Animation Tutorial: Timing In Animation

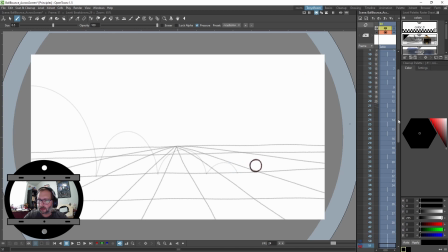8:23 Okay, and this takeoff, let's leave it on 2s and adjust our end timing and just hit play. Okay, so now we're adding texture to the timing where I haven't added or taken away any drawings.
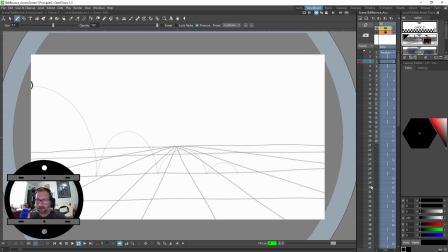8:42 It's the same drawings, but now the animation has a completely like different feeling to it, right? It's like boing, boing, boing, and it gives it variety. So let's try and hold, like when it's up here at the peak, let's hold those drawings a little bit longer.
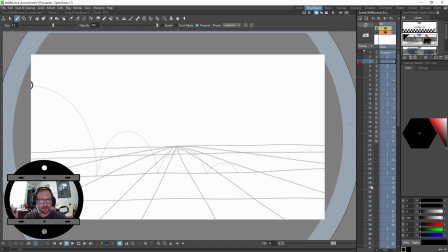9:03 Okay, so like this one, it's starting to come in. Let's hold that on 3s. This one on 3s. This one on 3s. 3, 3, and then it will fall fast on 2s.
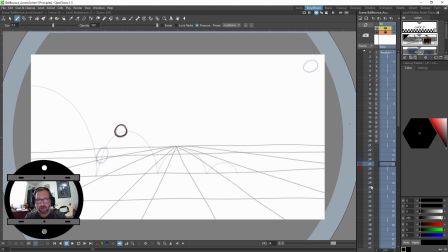9:21 This will go to 1s, and it bounces up here. So let's hold that on 3s, 3. So I'm just guessing at this point. I'm just kind of playing with my timing and seeing kind of what I feel is going to work.
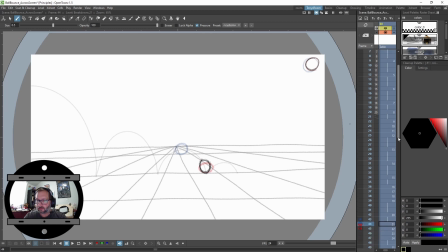9:39 So let's try that on 3s at the top of this. Let's hold that one more. Hits and rolls in.
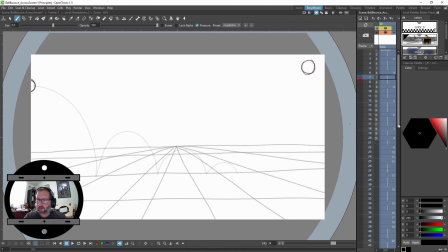10:00 Okay, let's hit play. Let's adjust our end time, our stop marker. Okay, do you feel that? It's holding it up at the top. It falls quickly, quickly springs off, holds, boom, boom, boom.
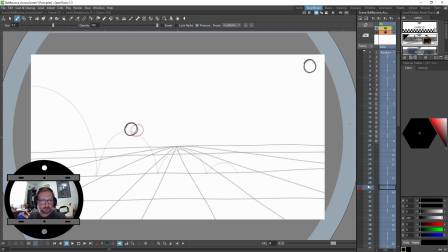10:18 Okay, so if you want to slow things down, like I feel like, you know, this bounce is too quick in here. So to slow it down, we're going to need more frames, but that's going to mean we're going to need more drawings. So on this one, like for example, I would add
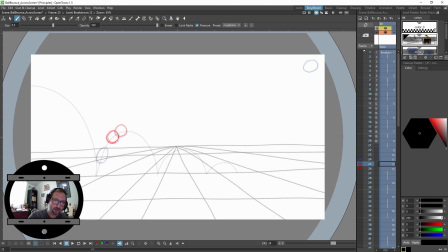10:39 drawing in here between these two, and maybe it's slightly stretched out some. It comes up, and then
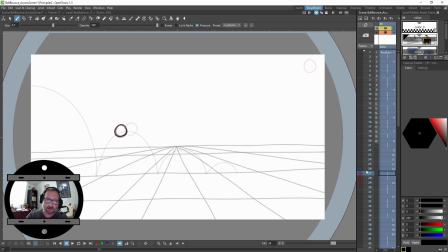10:55 in here, so we could turn on onion skinning and see where these drawings are. So we could do a drawing in here, and a drawing in here.
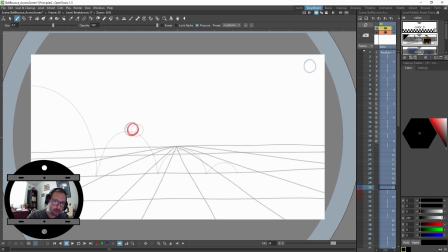11:10 And as we come out of it, we could do another drawing here, and another drawing here. Okay, so let's say I'm really happy with the way I've spaced out all my timing so far, right? So then it's just a matter of going in and adding my in-betweens.
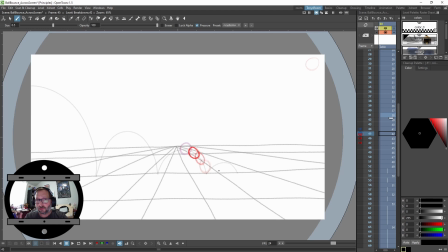11:31 So now we're just going to go through the whole scene and add a drawing on every frame.